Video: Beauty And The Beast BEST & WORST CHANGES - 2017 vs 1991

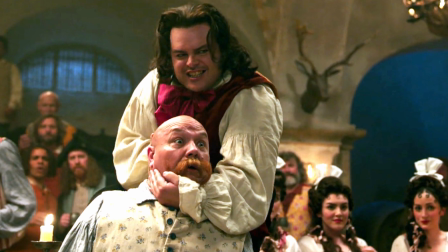[8:10]
But despite the fact I didn't get my Snow Gad in the movie, I think Josh Gad is superb in Beauty and the Beast and works so well with Luke Evans as Gaston.
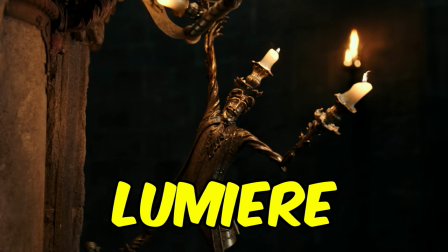[8:19]
One moment in the film that didn't seem as natural or smoothly executed as a rest to me was when Belle meets Lumiere.
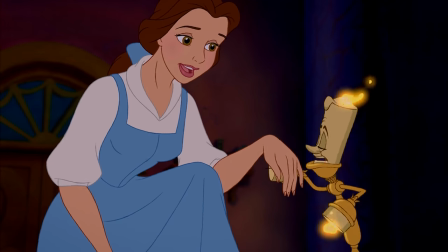[8:25]
In the original film, Lumiere introduces himself to her before the big song and dance number Be Our Guest,
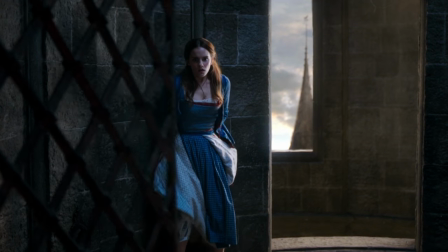[8:30]
but in this film she meets him earlier when he goes to her cell and offers to escort her to her room.
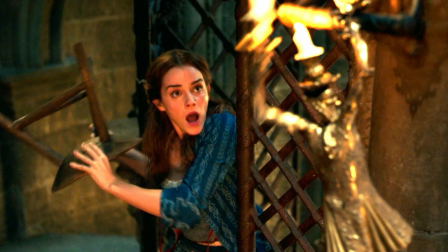[8:35]
Belle seems a bit more taken aback in this version when she meets the Enchanted Servants for the first time, but that's not my issue with the change as it'd be perfectly normal for her to be shocked to see a talking candelabra for the first time.
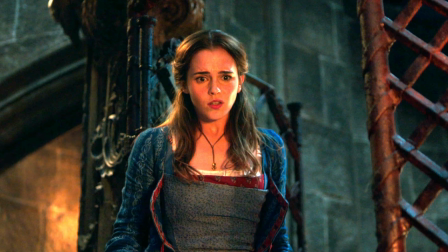[8:45]
What didn't work for me in this new scene was the way her reaction to him seems delayed or a bit disjointed.
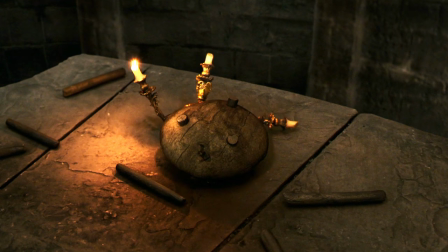[8:50]
What I mean is that she's already seen him and talked to him, but she still decides to go ahead and hit him with a stool, and then after that she screams.
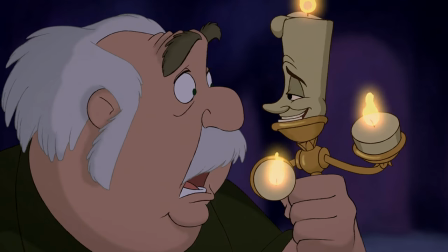[8:58]
I can see what they were trying to do with the scene, and how they were also echoing Maurice's reaction to Lumiere from the 1991 film.
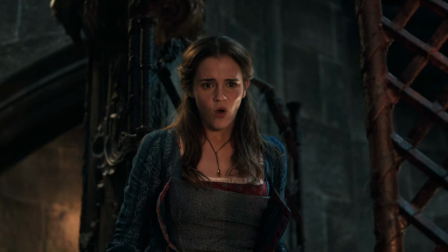[9:04]
But the way the scene's been put together here seems incoherent, as if it wasn't scripted or edited quite right, so it ended up not ringing true for me.
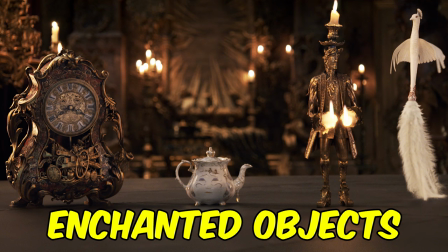[9:12]
When I first saw the trailers for Beauty and the Beast, I've got to say I wasn't super keen on the look of the enchanted objects, especially Mrs Potts.
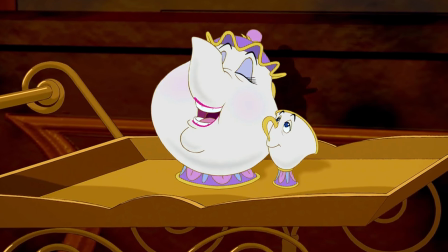[9:20]
I mean, I just love how expressive she looks in the animated version, and in the new version she seems less so.
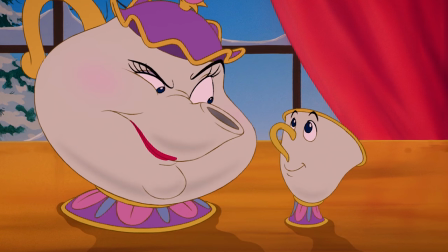[9:25]
And on top of that, of course, the animated Mrs Potts has a spout for a nose,
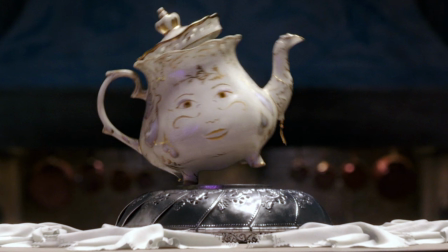[9:29]
whereas the spout on the live-action Mrs Potts is there as a sort of arm, which may have been inspired by her design in the Broadway musical.
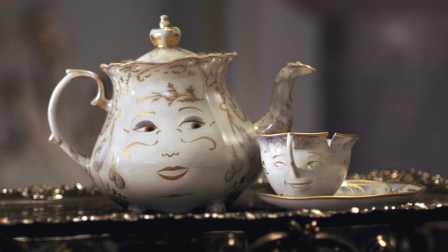[9:36]
When I did see the full live-action film for the first time, I've got to admit that the production design did win me over,
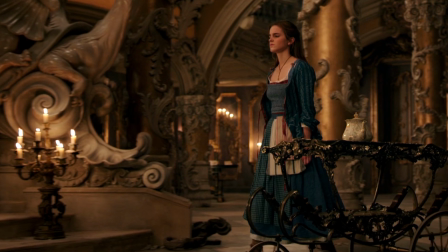[9:42]
as the rather ornate and refined design of the objects fits well with the mid-18th-century setting they've chosen for the film.
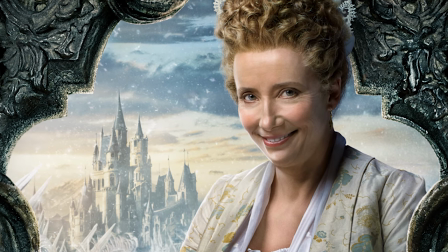[9:48]
Still, as much as I love Emma Thompson's rendition of Tale as Old as Time and her take on Mrs Potts, that role will still always belong to Angela Lansbury for me.
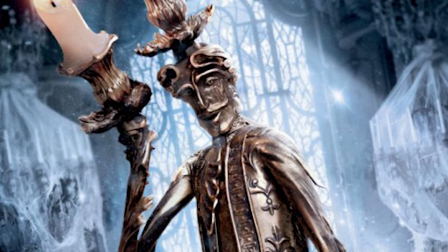[9:56]
As for Ewan McGregor as Lumiere, while I did enjoy his overall performance, especially the Be Our Guest extravaganza,
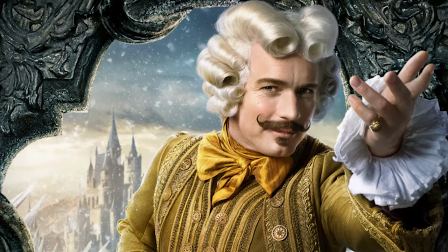[10:02]
it does sound like he had a tough time with the French accent, and he's actually said as much himself.
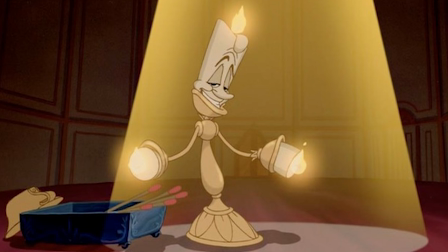[10:07]
So again, much as I love Lumiere and the new movie as a whole, it's still Jerry Orbach's animated Lumiere that wins the day for me.
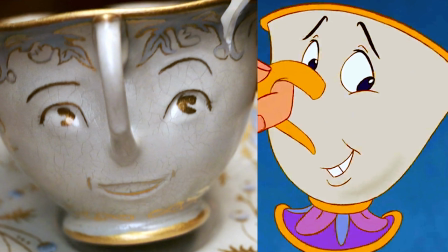[10:14]
And I'd say the same for Nathan Mack's take on Chip in the live-action movie vs Bradley Pierce's animated Chip as well.
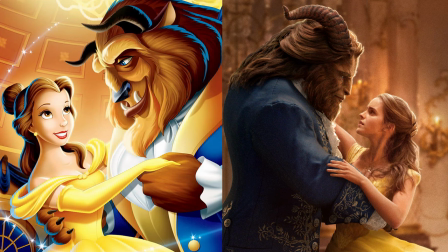[10:20]
Now I'd love to hear your verdict about the changes between the original animation and Disney's live-action remake. What did you most enjoy and what didn't you like? Let me know in the comments below. And while you're here, be my guest and enjoy some of my other Beauty and the Beast videos,
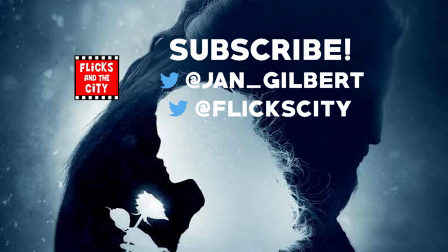[10:35]
including 17 easter eggs and hidden details you might have missed in the new movie, and 10 movie mistakes and plot holes from the animation that the new movie fixed. You can tap or click here to watch any of those and check out my full playlist. Thanks for watching and see you next time! Yippee-ki-yay, movie lovers!